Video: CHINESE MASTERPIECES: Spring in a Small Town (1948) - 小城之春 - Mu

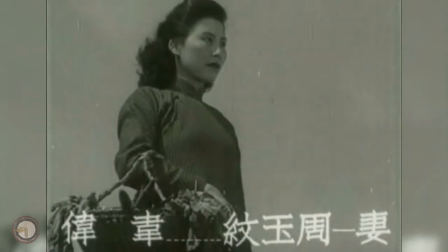[4:05]
This uneventful, mournful state of affairs is wistfully described by Yuan when she poetically confesses that she lacks the courage to die,
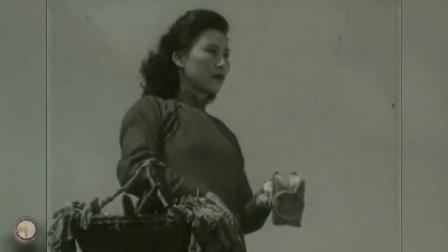[4:13]
much like her husband lacks the courage to live.
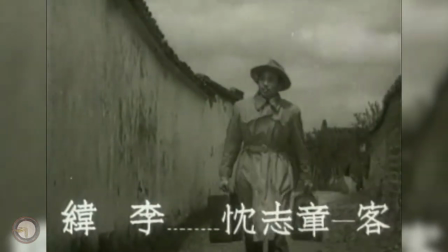[4:15]
However, the visit of Lian's longtime friend, a doctor named Zhang, who went away a long time ago while attempting to escape the nearing turmoil,
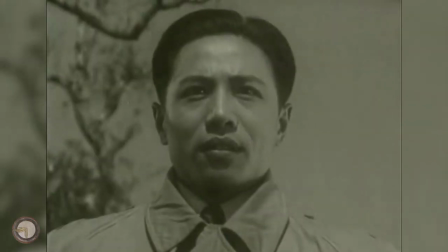[4:23]
turns the world upside down, for Zhang is then disclosed to the audience as being an old lover of Yuan,
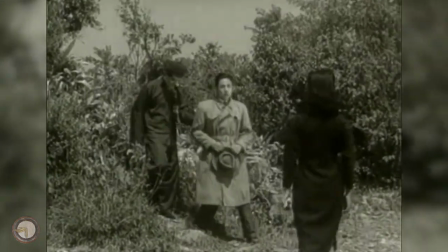[4:29]
with whom she was involved before meeting and marrying Liyan.
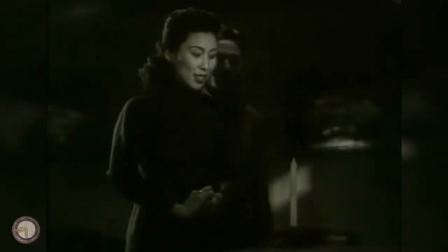[4:32]
While struggling to harness their rekindled emotions and deep longing, they are torn between the memories of yore and their friendship and family loyalty,
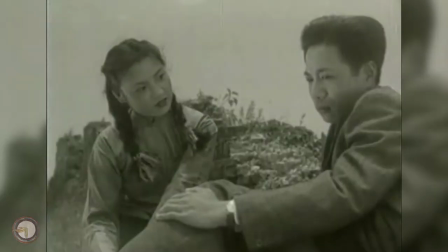[4:40]
with tension building up as time passes, also thanks to Xu's ostensible infatuation with Zhang.
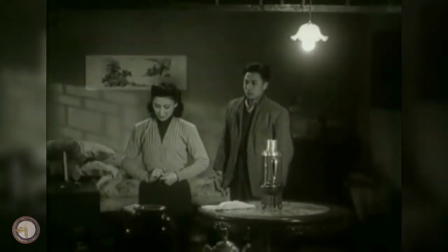[4:47]
Still, between Yuan and Zhang, their effervescent passion is expressed through restrained gestures,
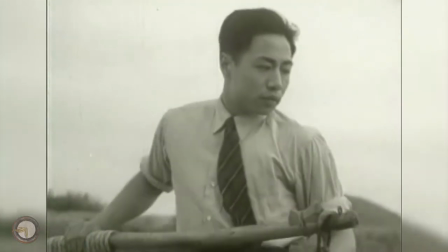[4:53]
flitting glances and muted conversations that quietly hint at their inner volcano at the verge of eruption.
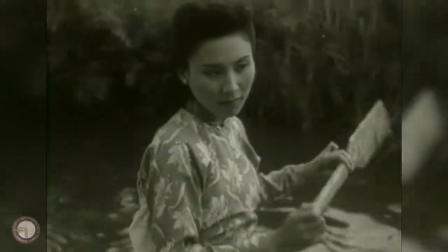[4:59]
One is quickly reminded of Chin-Jia, an influential poet born 2000 years ago,
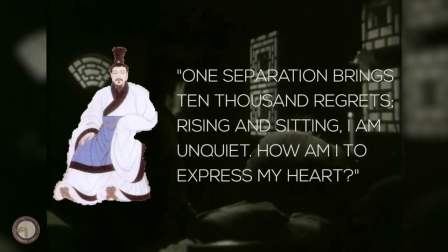[5:04]
and his poems addressed to his wife when he says that One separation brings ten thousand regrets Rising and sitting, I am unquiet
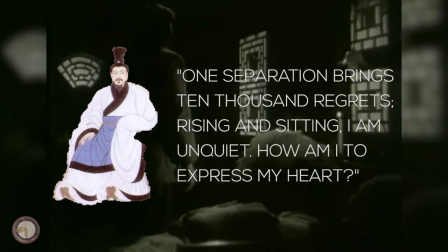[5:14]
How am I to express my heart?
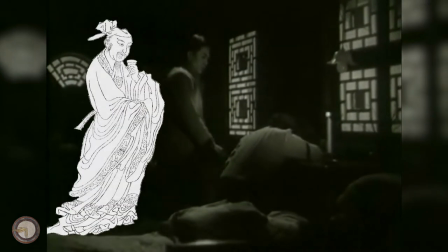[5:16]
Another famous Tang poet, Tumu, says in a poem Love is here, but I can show no signs of love
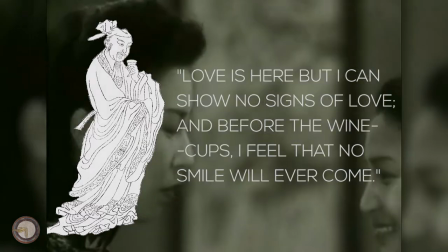[5:24]
And before the wine cups, I feel that no smile will ever come film, an image that will pertinently reflect the mood of several scenes in the film.
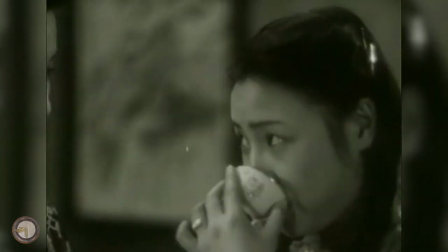[5:33]
Indeed, one of Spring in a Small Town's most striking features is how understated,
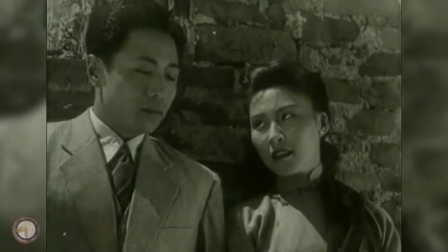[5:38]
subdued and naturalistic the performances are from the main trio, yet still expressing restlessness and overflowing with the utmost fiery intensity,
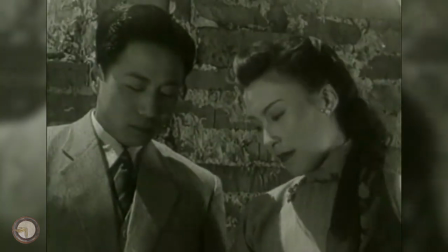[5:46]
a characteristic that will without a doubt appeal to film viewers fond of Antonioni's works,
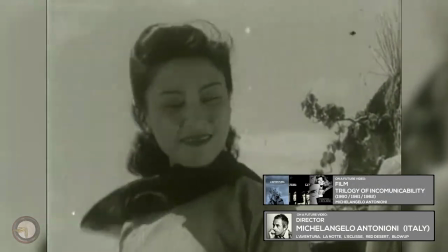[5:52]
most notably the ones concerning the trilogy of incommunicability, Il Grido and Red Desert.
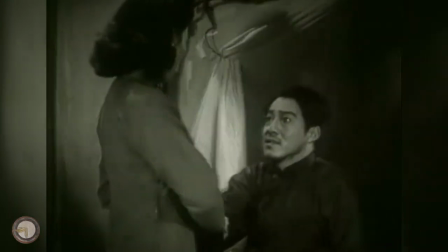[5:58]
The film is markedly unsentimental, and these much impressive aspects of the film are no doubt aided by the wonderfully elegant cinematography that
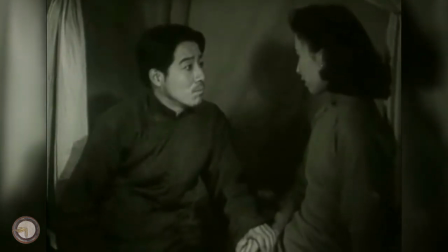[6:06]
unhurriedly frames the characters and their environment without resorting to constant close-ups or short reverse shots,
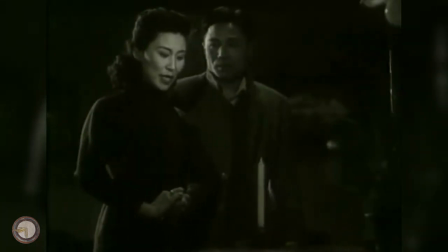[6:12]
preferring instead to paint regularly a two-shot canvas that allows the scenes to flow patiently in continued takes,
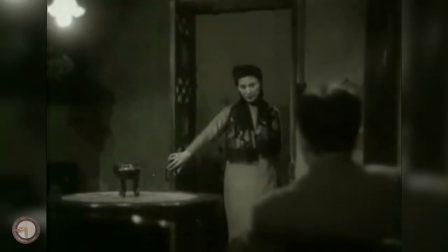[6:19]
highlighting then the many silences that sprout between the sober interactions, scenes,
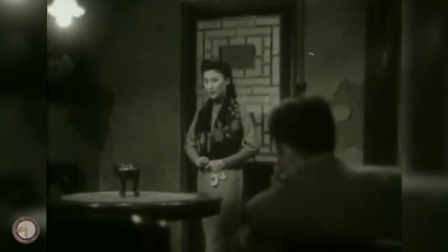[6:23]
such quiet yet ardent introspections acquiring even more relevance given the almost complete absence of music throughout.
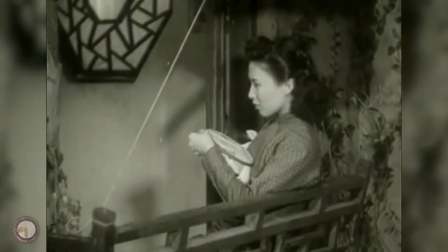[6:30]
Occasionally the camera will gently dolly inwards or around the characters, almost imperceptibly, conferring a sensible but lively, poetical tinge to the scenes.
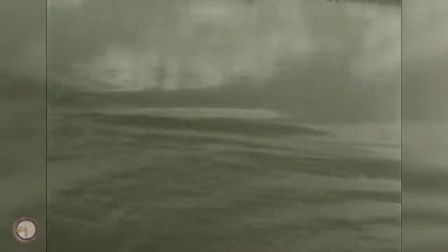[6:39]
It seems convenient to claim the film will potentially allure also viewers that felt entranced by Wong Kar-wai's work, especially in The Mood for Love,
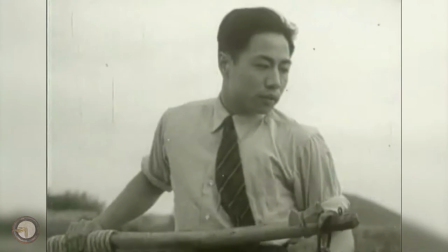[6:47]
with which the film shares some similarities, at least concerning how melancholically it evokes the sense of unfulfilled passion between two people,
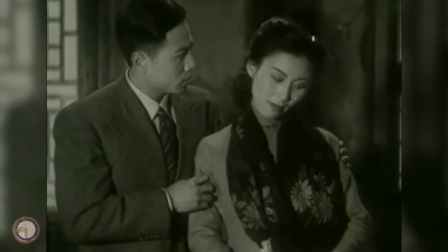[6:55]
how their sense of fidelity keeps them from drowning in one another's arms, all within a dreamy mood of unconsummated expectation.
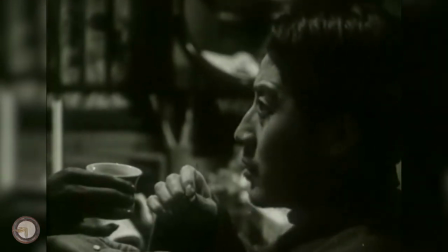[7:02]
On a dramatic level, the film is surprising for its tactful depiction of emotion and compassionate humanity,
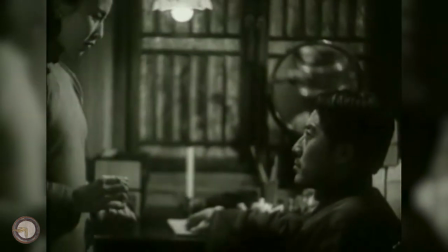[7:08]
convincingly portraying people confronted with divisive moral dilemmas, which although imperfect and suffering the same defects as any other person,
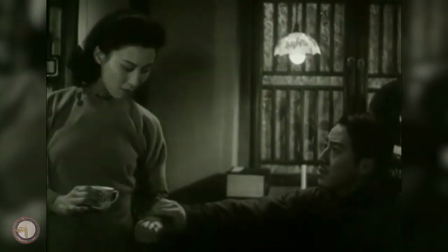[7:15]
are still far from adversarial and bearing little resemblance to typical film antagonists.
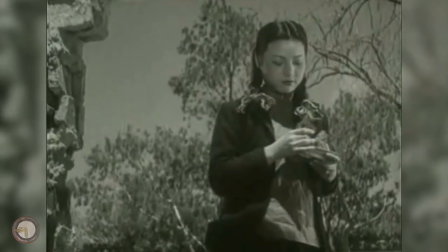[7:20]
Li Yan is temperamental and often ill-humored, but cherishes the heartfelt love he has for his wife and ultimately thinks himself unworthy of her.
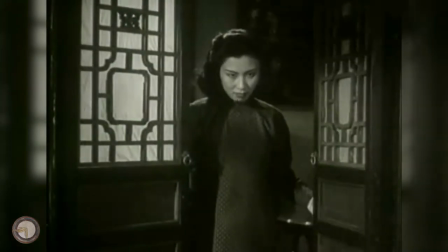[7:29]
Although Yuan is jealous of Xu and Zhang, resentful of her fate and afflicted by temptation,
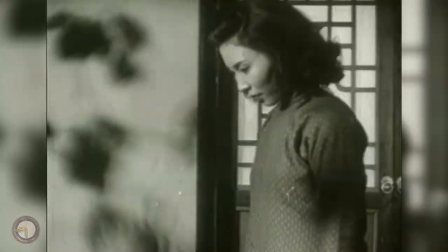[7:34]
she is submissive and faithful to her husband, without a single harsh word to give in return.
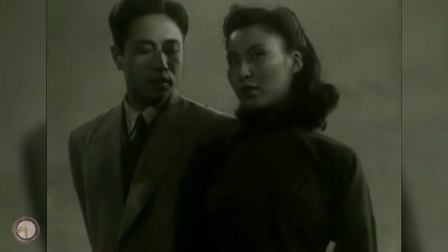[7:40]
Zhang at one point fantasizes about eloping with Yuan, but is riddled with guilt just for the mere thinking of it,
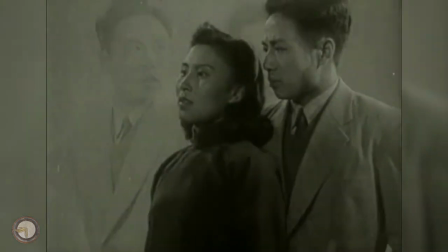[7:46]
and is reluctant to betray his friend, inspired by his much stronger friendship bonds shared with him.
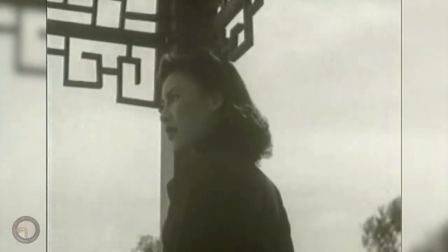[7:52]
Such balanced character writing reveals Faymou's sensibility as an apt storyteller and a step above ordinary directors with stark black or white views,
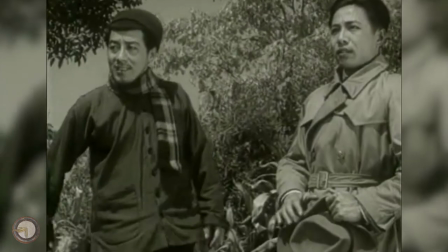[8:01]
in turn making Spring in a Small Town a much more compelling view than other larger productions unfortunately marred by simplistic dramatic dualism or propagandistic overtones.